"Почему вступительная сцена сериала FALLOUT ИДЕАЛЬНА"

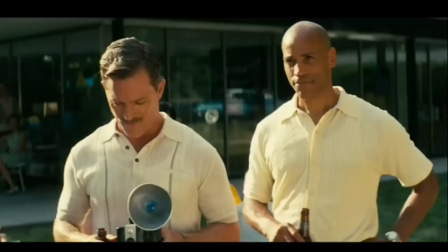(4:02)
Во время третьего эпизода мы видели, как он сделал фотосессию в защитном костюме Волт Тек,
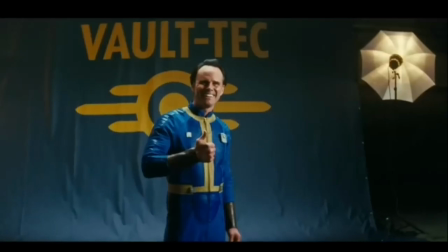(4:07)
носящемся внутри хранилищ, в конечном итоге закрепив позу большого пальца вверх.
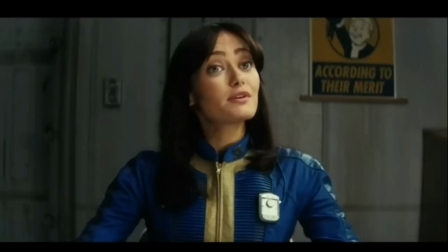(4:11)
Но позже, через 219 лет, он возмутился рекламным щитом, где был изображен персонаж.
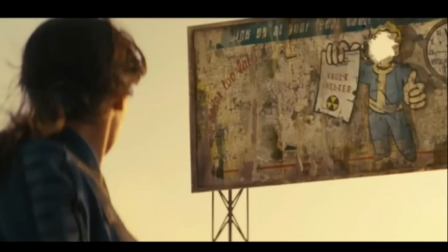(4:18)
Основанный на нем, это показывало, что у него была глубокая неприязнь к Волтек и будущему тающемуся внутри него.
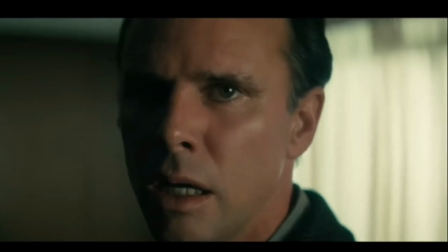(4:25)
И эта неприязнь началась, когда он узнал правду о Волтек и о том, что они будут бомбить город.
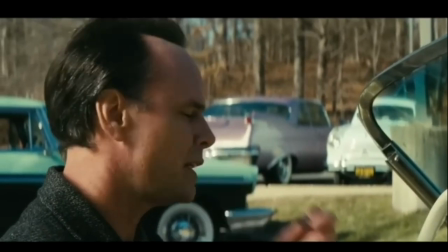(4:29)
В конце концов, конец света – это продукт, и это было то, с чем он просто не соглашался.
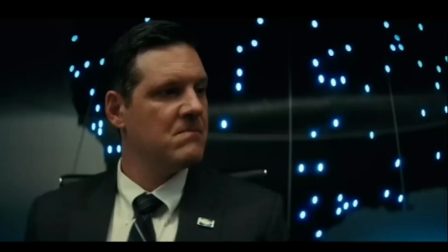(4:34)
Тот факт, что родители сказали ему. Это то, чем ты известен, когда он не хотел поднимать большой палец вверх. был подколкой в его адрес.
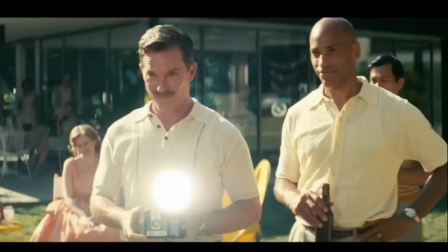(4:42)
Это показывает, что несмотря на успешную актерскую карьеру, то, чем он был известен и его наследия были связаны с поддержкой Волттек.
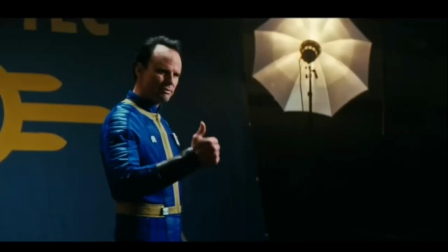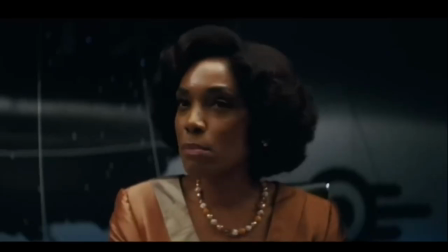(4:57)
Волттек, компания, которую он теперь презирал. Компания, которая показала его жену злой, отняла у него карьеру и разрушила его жизнь.
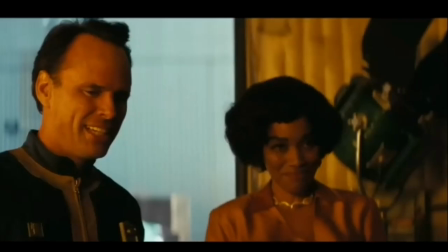(5:07)
Это все стало понятно после просмотра шоу. Мы видели, как он сначала желал работать с Волтек, а потом понял, что эта компания,
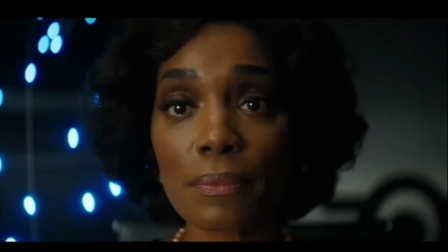(5:15)
готовая убить множество людей, ради денег и игры в бога с жизнями людей.
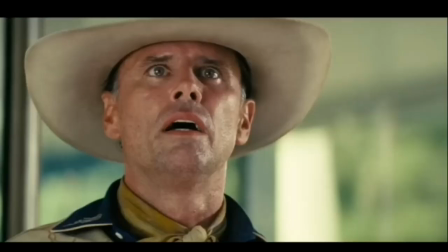(5:20)
Все это было в голове Купа на протяжении всего этого короткого вида, только мы об этом еще не знали.
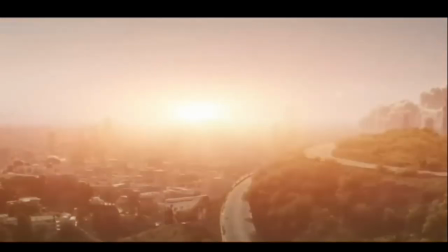(5:26)
Когда взрыв произошел, я думал, что это было отлично исполнено. Вся сцена в замедленном кино и тишине была идеальна.
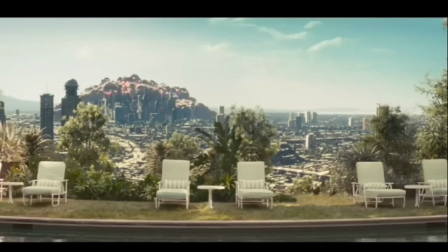(5:36)
Мы не видели падения бомбы перед нашими глазами или глазами героев, но видели, как она падает, отражаясь в окне, что делает это еще более пугающим.
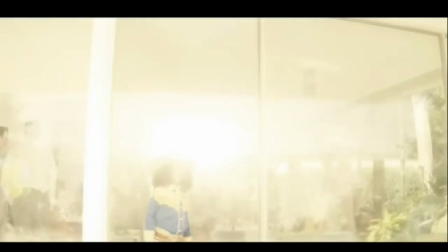(5:45)
Мы сосредоточились на реакции Джейни. Страх, нервозность, незнание действий.
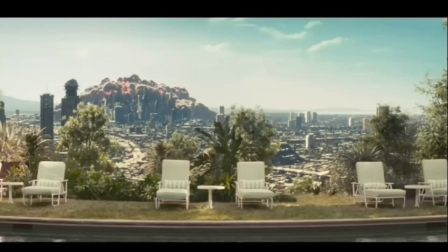(5:52)
Мы заметили, как дым поднялся в небо на уровень небоскребов, а затем небо заполнило оранжевое свечение, о котором пел Нед Коул.
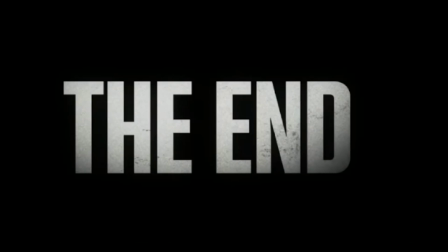(6:01)
Смерть была близка, а конец, упомянутый в начале, уже настал.
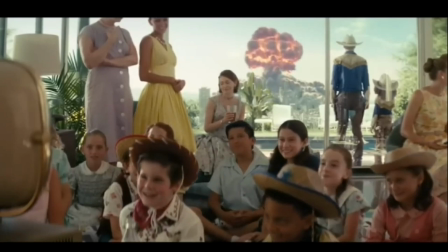(6:06)
Мне также понравилось, как сила бомбы стремительно приблизилась к дому, и выпущенная ею энергия разрушила все окна.
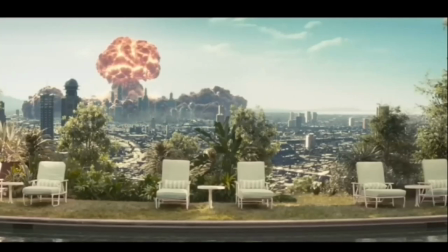(6:14)
Напряжение возникло при виде приближающейся бомбы и неизвестности последствий ее взрыва.
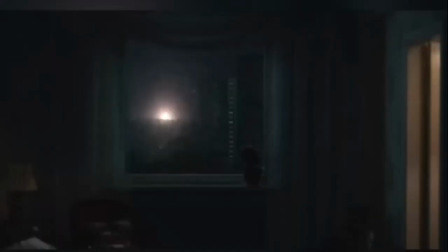(6:20)
Я сопоставил эту сцену с мини-сериалом «Чернобыль», где случился взрыв. Мне казалось, что в том эпизоде исполнение было также хорошо.
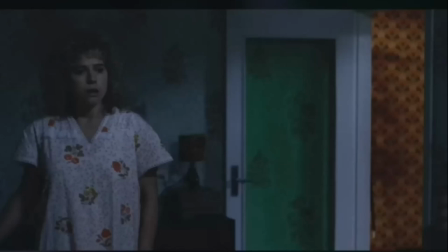(6:28)
Наблюдение произошедшего из окна квартиры, похоже на это, когда энергия проникает сквозь дом,
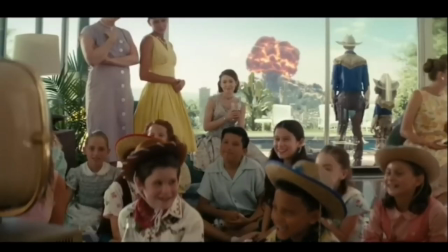(6:34)
является эффективным способом это показать, потому что... Звук теряется, что раскрывает мощность взрыва.
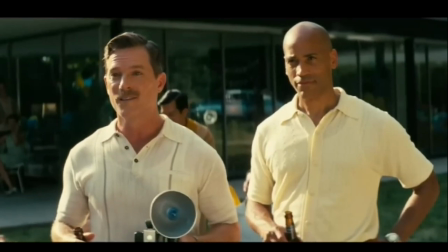(6:41)
Взрыв, и мы видим двух друзей. Один друг не пускает другого в бункер, говорит, что места нет, затем бьет его.
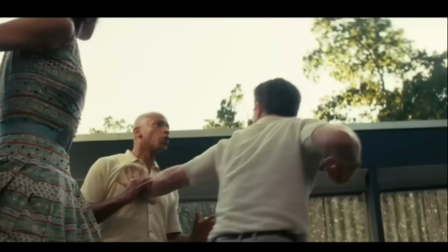(6:53)
Это как бы демонстрация того, что цивилизация отступает быстро, как мы видели спустя 219 лет.
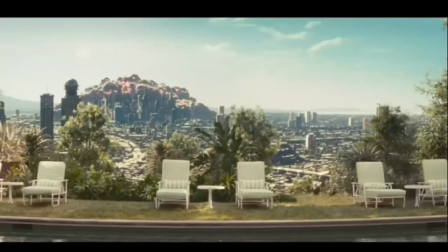(7:01)
Всего пара мгновений после взрыва, и беззаконие, и насилие становятся нормой.
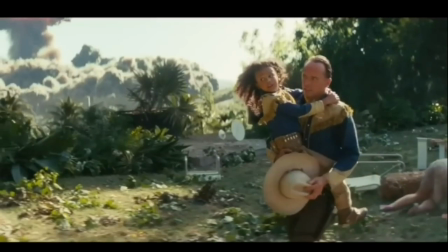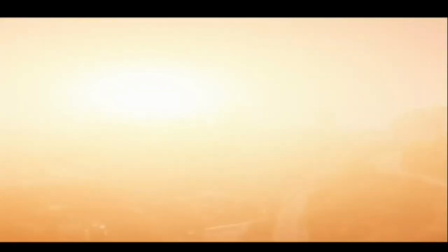(7:13)
Куб и Джейни уезжают, музыка нарастает, самый мощный взрыв завершает сцену.
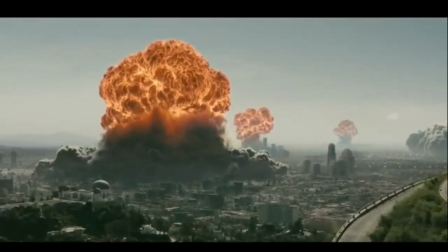(7:19)
Идеальное завершение катастрофы.
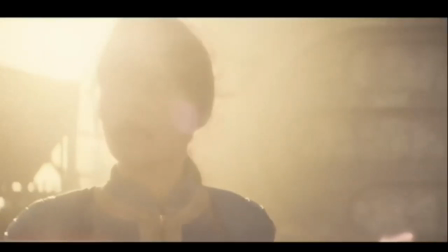(7:21)
Мы видим, как мир пришел в такое положение через 219 лет, когда быстро перемещаемся в будущее.
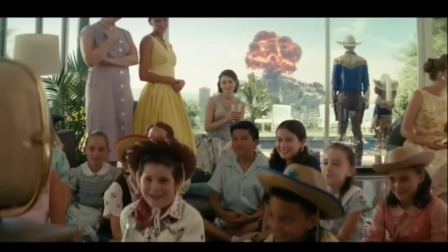(7:30)
Вступительная сцена оставляет тревожный фон и понимание предстоящего шоу, независимо от того, смотрят ее впервые или нет.
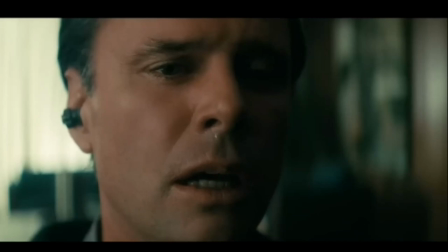(7:38)
При повторном просмотре вы замечаете черты характера, придавая этой сцене большую важность.
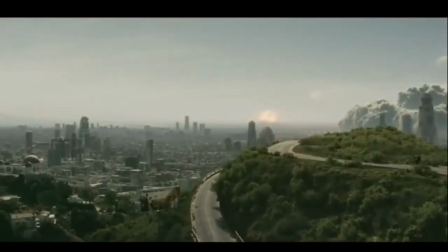(7:44)
Это был идеальный способ открыть шоу, и я был зацеплен с самой первой ноты песни Нета Кинга Коула.
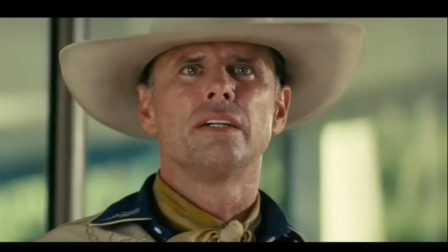(7:51)
Итак, вот почему вступительная сцена в сериале Fallout идеальна.
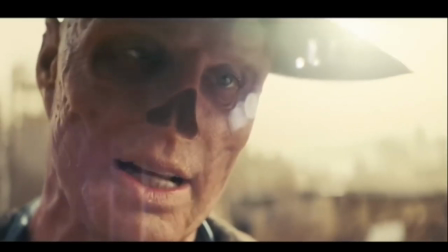(7:55)
Если хотите увидеть полный обзор на Fallout, нажмите на карточку в верхнем углу или, как вариант, ищите на моем канале и видео там.